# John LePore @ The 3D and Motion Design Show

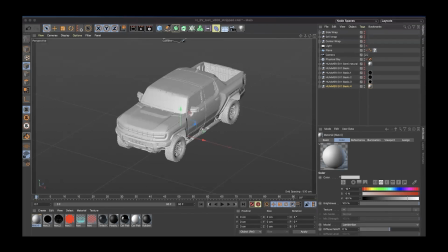40:45 This one, we're going to use the Fresnel in a way where we're focusing on bringing in,
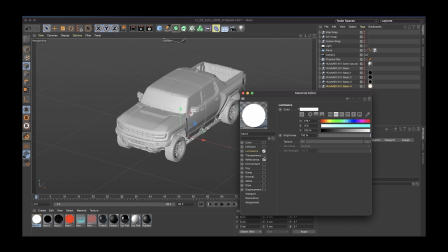40:52 letting there be luminance again, but we're going to let the Fresnel hang out in the transparency channel. I don't need any index of refraction because I'm not trying to make like not using
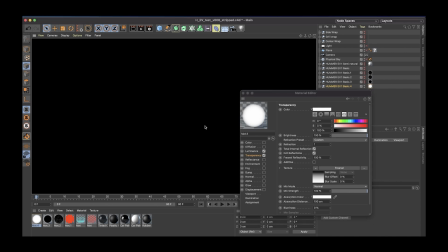41:05 the transparency to make something that looks like glass, but more I'm trying to create this sort of like X-ray look.
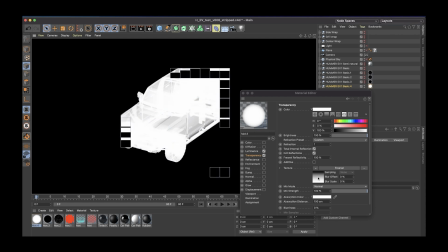41:12 So that looks way too blown out, way too strong.
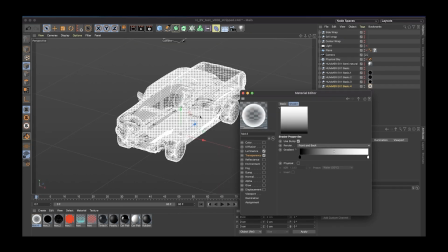41:15 Let's try inverting these knots, which you can do with that really quick invert gradient command.
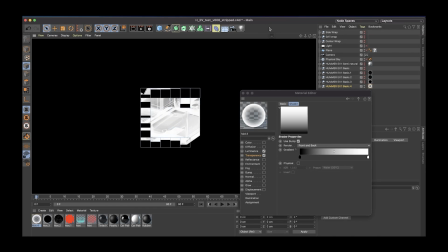41:23 Let's bring this in here, and I think that's getting much closer.
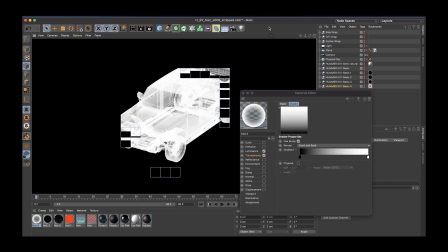41:27 Now we're getting something that like looks and feels like a proper X-ray.
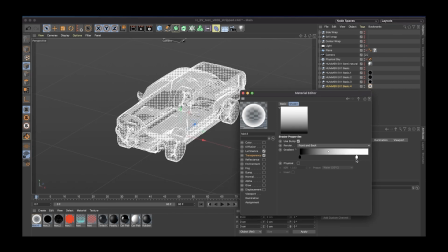41:32 I'm digging that. Let's bring this down even more to make it a little more transparent. And then I'm going to say we can even go in here and we can try adding a
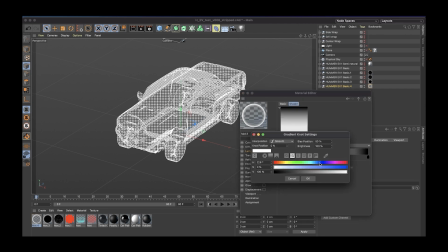41:51 Fresnel where we play with color just a little bit.
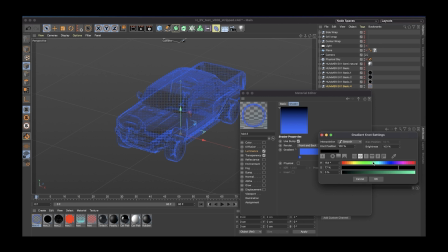41:57 And let's see what that gets us. See if that gets us anything kind of funky.
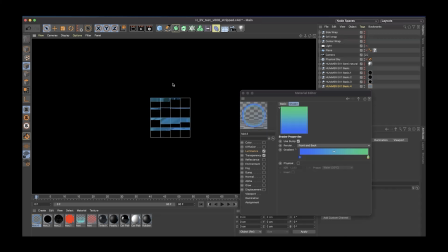42:05 Where do we end up with that?
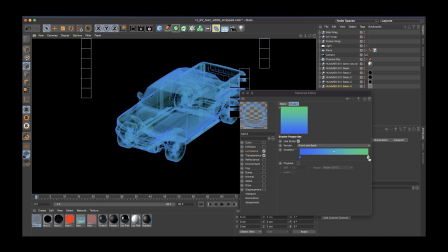42:12 It's kind of cool. I think that could work. Let's go even crazier. Let's just go with our reddish orange blended in there and see what happens.
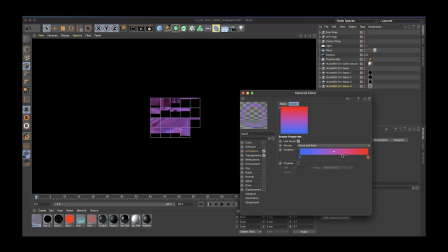42:28 Is that going to come out?
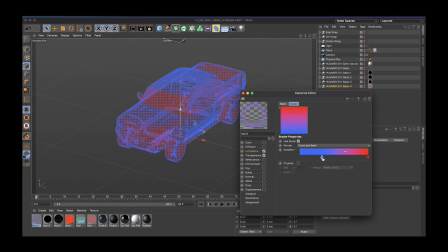42:33 That looks pretty cool.
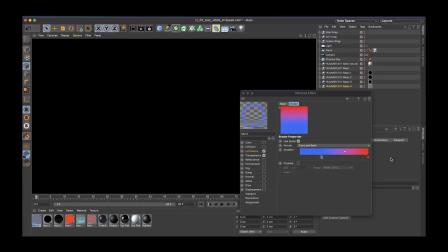42:35 Let's crunch in, let the red be a little bit more dominant, and then I think we've got a cool looking pass there.
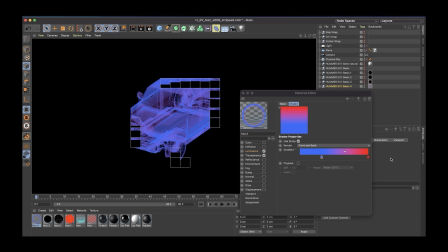42:43 A little funky, a little strange, but will give us that sense of that X-ray view.
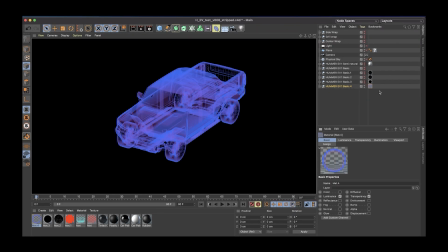42:50 Should be awesome. All right, one more pass that is a
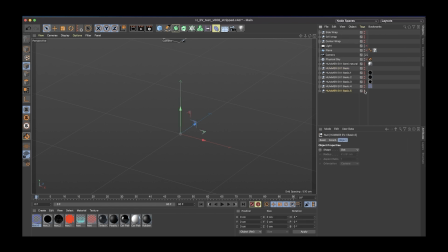42:58 must-have as mandated by my buddy Perception Senior Art Director Ryan Close, which is that you get a area light in your scene that is doing a really strong
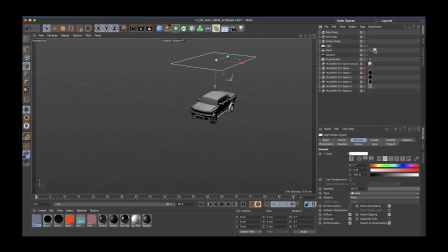43:15 top-down light. I'm going to even kick the floor on for this one.
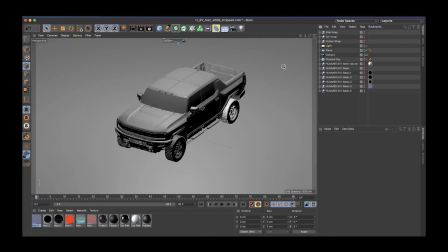43:20 Let's go back through our camera view. Let me make sure I got shadows turned on and everything.
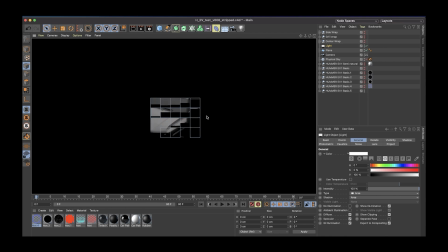43:27 And this will give us a really intense, like really moody view of the vehicle. Yeah, and we've like adjusted the width and the size of the area light just
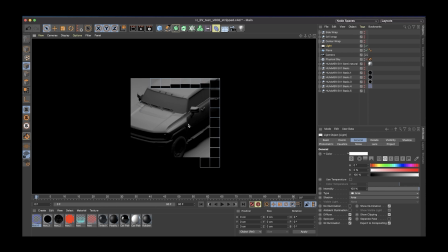43:41 right so that it just barely starts to kiss like the top of the tires and those edges. It catches the roof, it catches the top of the hood, but the doors slip into darkness really gently. Like, it's a really cool way to get a very
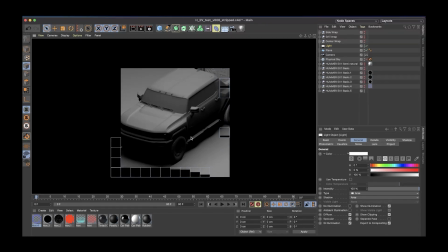43:59 dramatic sort of look out of a vehicle or many other objects for that matter. So we're gonna spit these all out and kick these all over to After Effects, where we'll have a ton of fun mixing and matching and blending these items together.
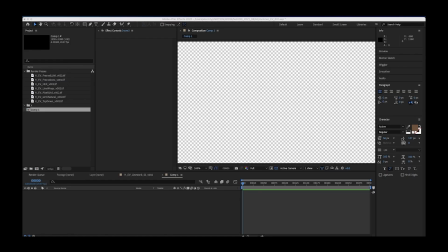44:15 All right, so here we are, one of my favorite parts of the process, going through our render passes and mixing them together to get just the right look.
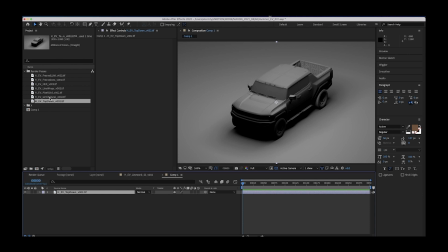44:28 So let's take a look at what we've got. We've got that top-down lighting pass.
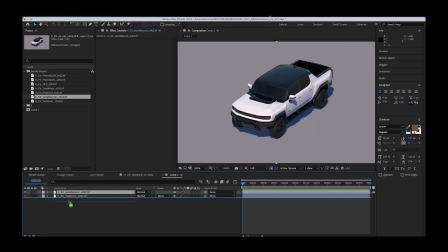44:34 We have this sort of semi-natural pass.
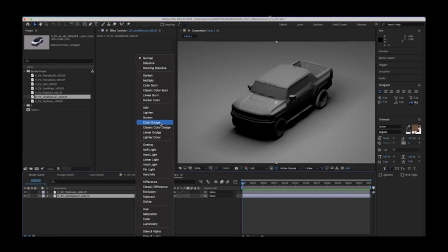44:38 I'm going to kind of see about maybe we
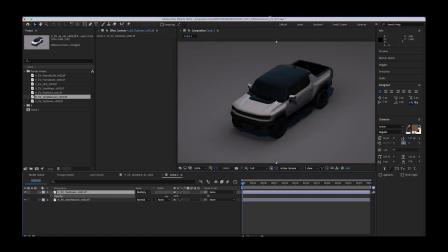44:42 multiply this on top of the natural lighting just to like crank up the drama a little bit. What else do we have?